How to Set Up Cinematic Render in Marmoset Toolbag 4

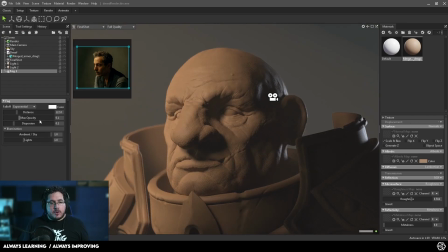744s
Fog, everyone likes fog. We just click here. We're going to get some nice fog into our scene. You can change the amount of the fog.
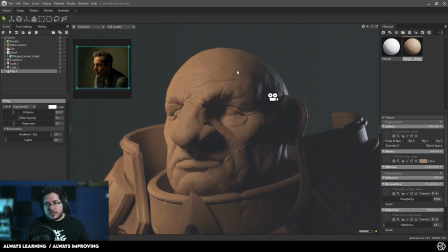751s
I usually don't like the lights to affect the character. So it's just like a intense fog right there.
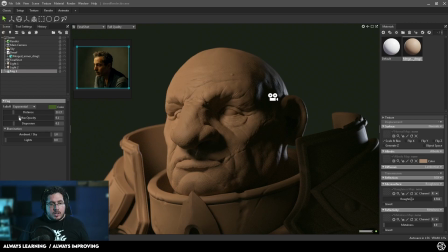756s
I am gonna use this fog, for instance, to give me a little bit of this sort of like green hue-ish, and we can play around, and that's gonna give me a little bit of color gradient, as you can see right there. So it's definitely gonna like change the values of our dark colors into this sort of effect.
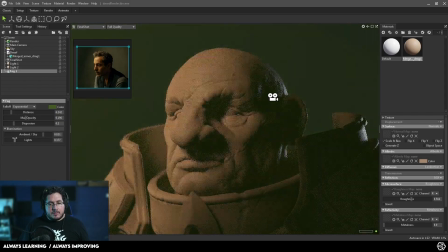771s
We can like modify a little bit of the lights there, maybe a little bit of light to just push things there. And the fog is good. It's not gonna hurt you, but just be careful. Don't overdo it, because it can look like a cheap trick.
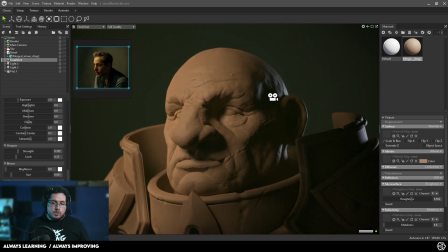786s
We're gonna go back to the final shot, and again going down here. I do like some like nice vignettes, so I'm gonna add a little bit of vignette to the character. That's gonna like focus the character a lot more. I do not like grain. Some people like to add grain to their characters to make them like pop a little bit more.
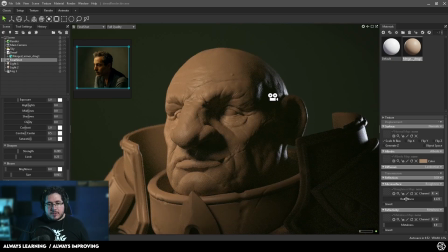801s
I don't think it's necessary. One thing we can do here is we can bring the roughness down a little bit, so that the skin of the character shines a little bit more. That's also gonna give us some like nice highlights in certain areas. And finally, we're gonna play with the tone mapping over here.
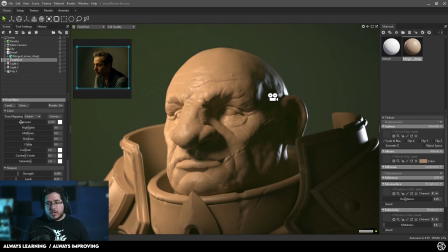814s
So exposure is gonna change how bright the render is. We can make this really, really bright or tone it really, really down.
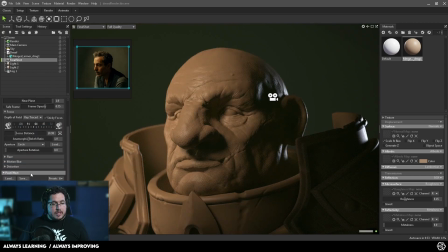820s
However, I actually don't like working with exposure that way. I'm gonna go to the curves instead. And the curves are the things that we can use to control certain things of our element. So our blacks and whites, the values of our image, are mapped from this 0 to 1.
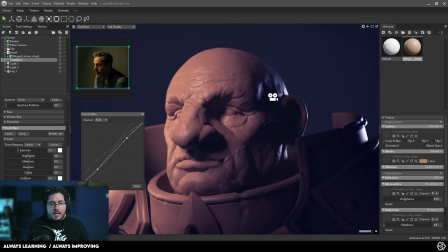836s
We do have some presets. So for instance, we got this cool preset, this matrix preset, we got this negative preset. And I mean, if you find something that you like, that's fine. But usually it's better to be a little bit more mindful of how you want to do things. So one of the things that I notice here is that my light colors are not as intense.
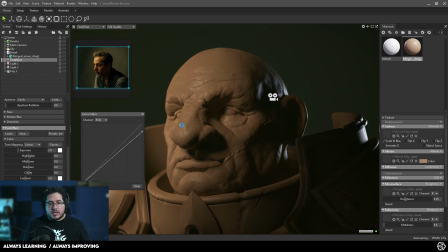855s
So we can grab this point, for instance, and if we bring it down, as you can see, the whole tone of our image goes down. So we're pretty much telling it, hey, if you have a really high value, I want you to tone down that value. And we're getting a little bit more contrast right here. So we're all of the high points, all of the highlights are being brought down. But then if we push this up,
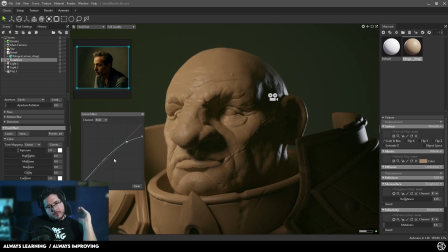875s
for instance, as you can see, what we get is this very interesting curve where the mid values, like the high mid values, are being pushed up, but then the high values are being brought down.
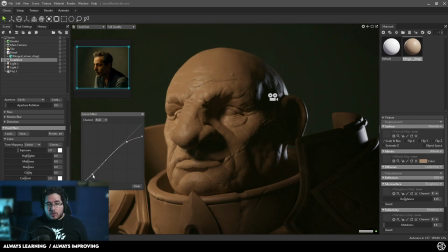884s
And we can do the same thing over here. Like maybe we want some really deep shadows. Well, we bring the deep shadows here, and then we push this one here. And look at that, we get an interesting effect. I'm not saying this is what I wanna go for, I'm just saying that that's what you can do. So in this case, a very common technique that people like to use is to do an S curve.
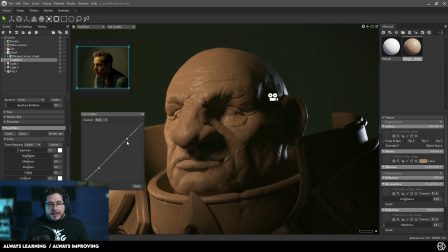901s
We're gonna bring the darks a little bit down, and then the high points or the mid to high points a little bit high, like this. And as you can see, by doing this, we generate a little bit more contrast on the whole thing. It's a very nice way to do contrast without just doing a contrast right here, because contrast is just gonna push things very, very heavily.
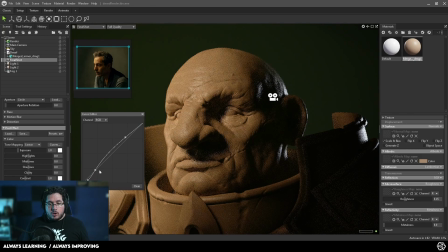919s
Now we can bring this down and then push this up so that not all of the shadows, only like the darkest shadows, get to that specific point. And again, feel free to play around and find interesting things here on your curves. Now, the way I'm gonna use my curves though, is I'm gonna go for the green channel, for instance.
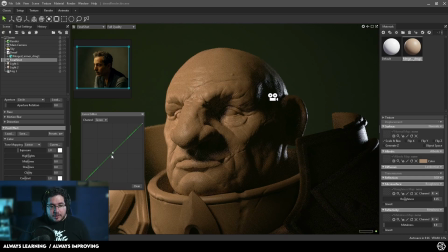936s
Oh my God, sorry. I'm gonna go to the green channel, and what I wanna do is I wanna tell it, hey, I wanna have a little bit more green on the shadows. So I'm gonna add a little bit more green here on the lower section and not as much green on the higher sections right here. So as you can see, we can push this and get a slightly different effect.
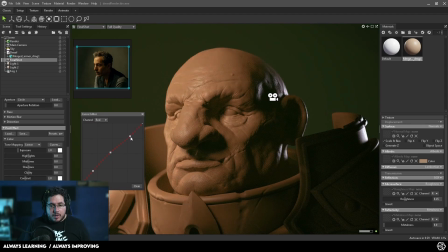952s
I can go to red, and then I can add again a couple points and be like, I want my highlights to get this sort of like pale effect right there. And there we go. So as you can see, we're generating a slightly different effect with this whole thing.
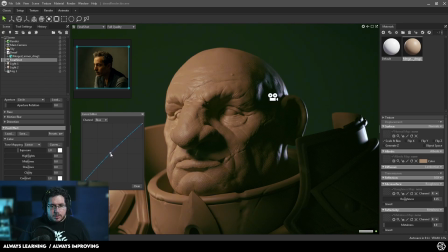971s
Maybe the blues, we can play a little bit with the blues. It's gonna get rid of the effect. So I kind of like it like this. And there you go. And if you find something that you like let's say this new preset, if we go to all of the RGBs, you can see this is like my little modification of the curves. If you like this, you can just save this preset and use it on another render.